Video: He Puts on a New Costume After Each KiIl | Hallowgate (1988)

You know what time it is. It's Halloween, boys and girls. Yup, it's time for Hallowgate.
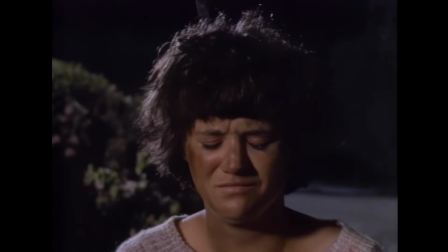Now, if you haven't seen this one, consider yourself lucky. Hallowgate is a notoriously bad movie.
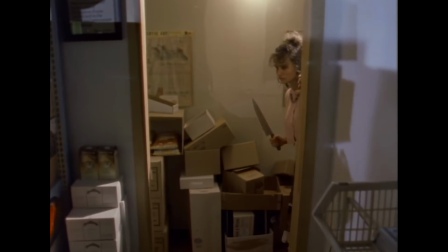However, it does have its fans, and they tend to love it in spite of its many flaws. I am one such fan. Yeah, objectively, Hallowgate is a pretty terrible movie. But I'm here to convince you that Hallowgate might be the perfect Halloween movie for you. So sit down, strap yourself in, and let's find out why Hallowgate is a horror movie worthy of praise. Welcome to the Hellbound Horror Show.
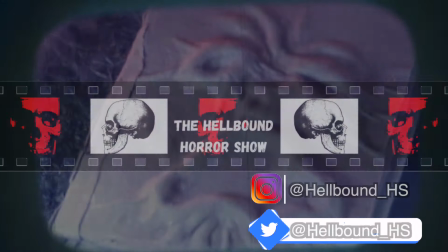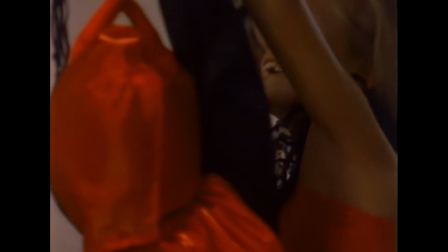The beginning of the film starts as most 80s slashers do,
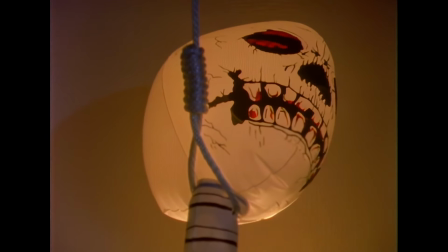and that's with a backstory sort of setting up the scene to why our slasher villain is the way he is.
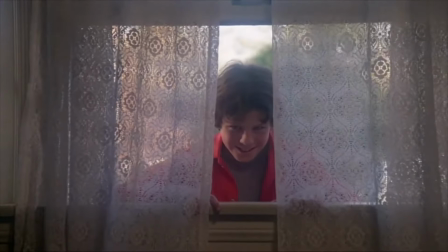Think of X-Ray, The Burning, The Prowler, Graduation Day, Pieces, and many, many more.
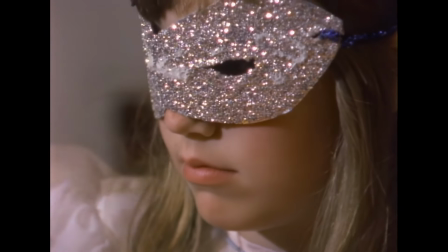We start at a Halloween party 10 years in the past.
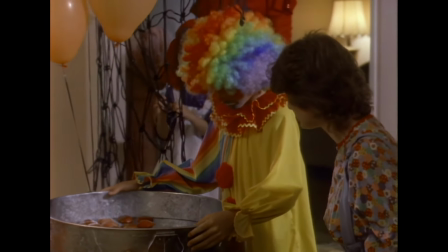Mark, a young boy with an alcoholic father, gets abused in front of everyone.
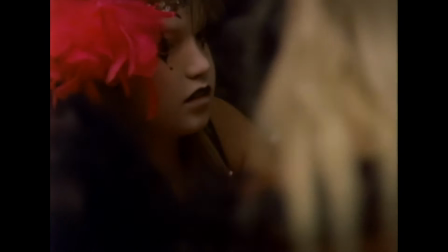Now, the candid moments here are great as it really captures that Halloween spirit, but it's all just a little awkward.
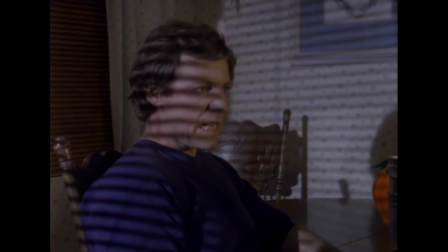It's clumsy. Like, where is the dad sitting in order to see the actions taking place?
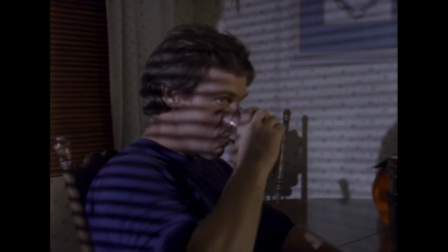The lighting doesn't really match. The room layouts don't look like they match either.
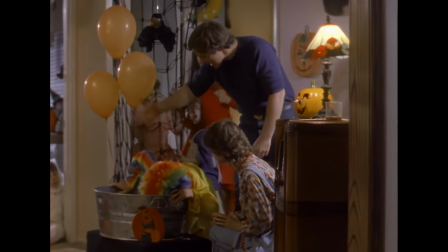It just doesn't feel right. And there's a reason for that. These scenes weren't directed or written by Ray DeZazzo, but instead they were made by the producer.
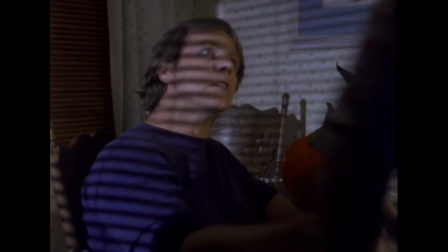You see, writer-director Ray DeZazzo's finished cut of Hallowgate was just under 70 minutes.
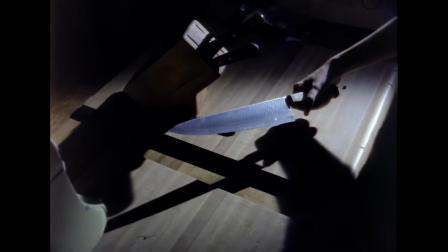The producer was understandably upset that it wasn't theatrical length, so he went ahead and shot what he wanted. Ray DeZazzo wrote some treatments for the scenes that could be added, but outside of an abusive father, his treatments were ignored.
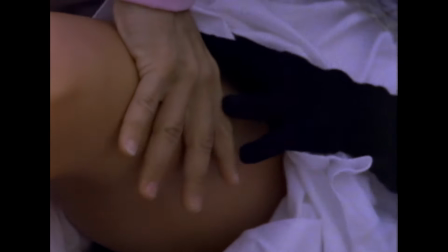The producer wanted more sex, violence, and an explosion,
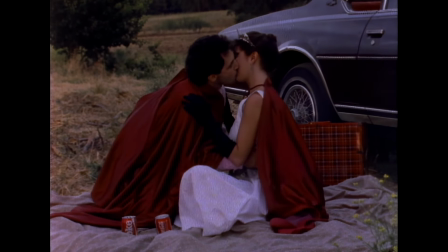so that's why when we cut 10 years into the future, we focus on a couple fooling around.
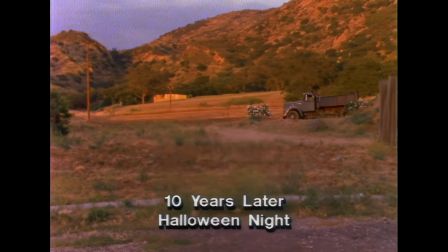Wait. Why does it say Halloween night when it's clearly day?
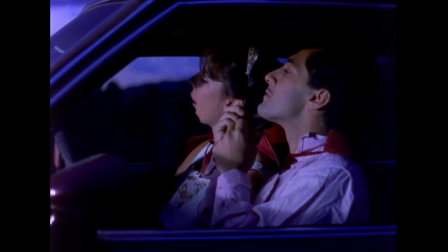After the couple flounders through their groping scene, they drive off to their Halloween party, but of course, they need gas first.
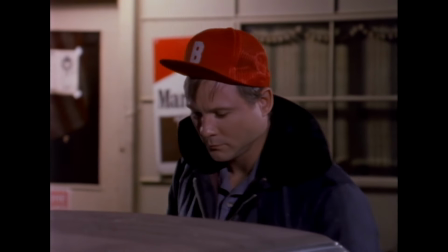The gas station employee is the shy, socially awkward Mark, who everyone likes making fun of.
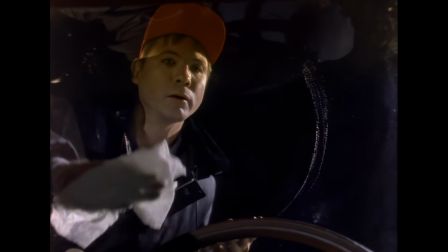The couple decide to harass Mark, and little Marky Poo here really takes after his father and tends to escalate the situation.
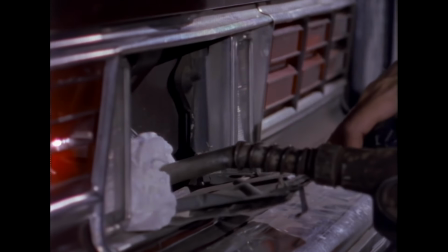And how does he do that? Well, he makes a Molotov cocktail out of their car.
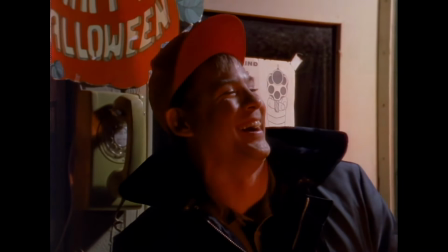And he just laughs about it. And that's not all of the producer's scenes.
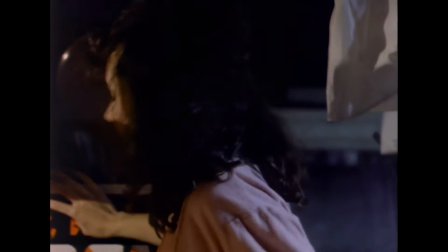2 years later, Mark tries to buy a cashier an ice cream, but she doesn't like ice cream.
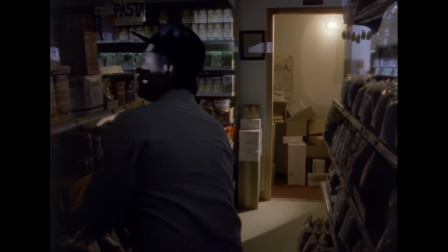I don't like ice cream.
Well, again, Mark snaps and stalks her and threatens her, but luckily she has a knife.
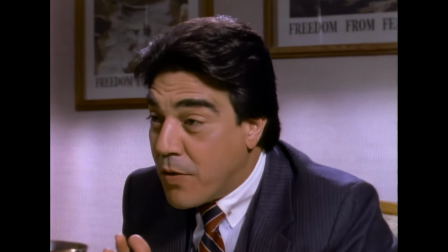We then cut to some men in suits talking about the case of Mark.
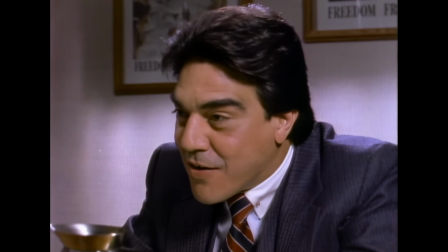They talk about the politics, if they should lock Mark up, or even if there's enough evidence to do so.
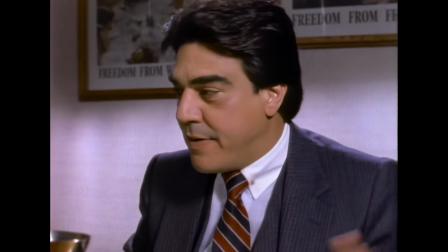Honestly, this is a long scene and it's rather dull, not to mention the horrid audio.
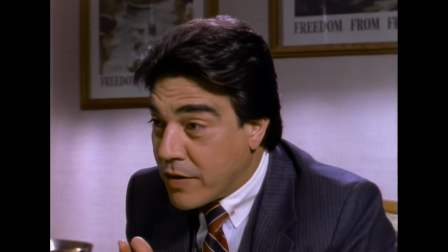The girl's family doesn't want any part of it. Don, don't do this to me.
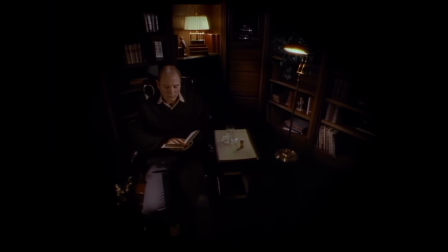It's a little hard to follow, but what you need to know is that Mark is locked up in his grandmother's house now, and only she has the key. Mark is on some meds and has been doing much better.
There'll be no more going without that. I've learned my lesson.
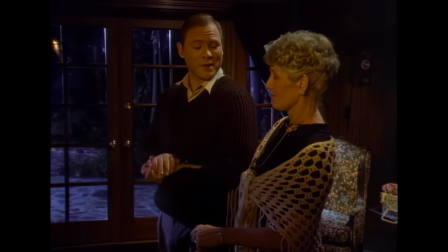So his grandmother decides to let Mark out on Halloween night, but oh no, Mark hasn't actually been taking his medication.
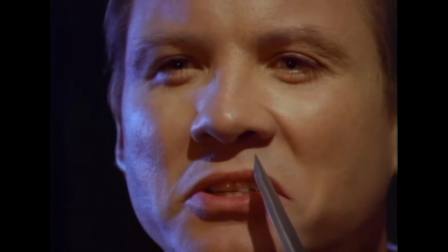Happy Halloween, you filthy old hag.
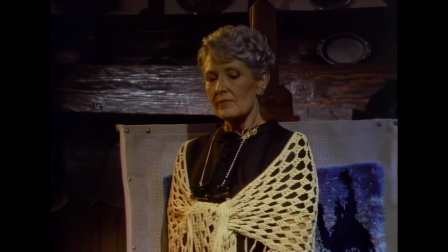This would have been the beginning of the Ray DeZazzo's cut of the film, and it would have changed the tone of the whole movie if the film started here.
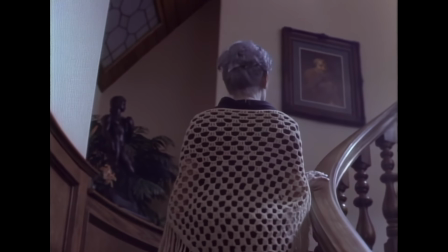This house is a beautiful location, and it belonged to a friend of Ray DeZazzo, and we'll talk about that house soon enough.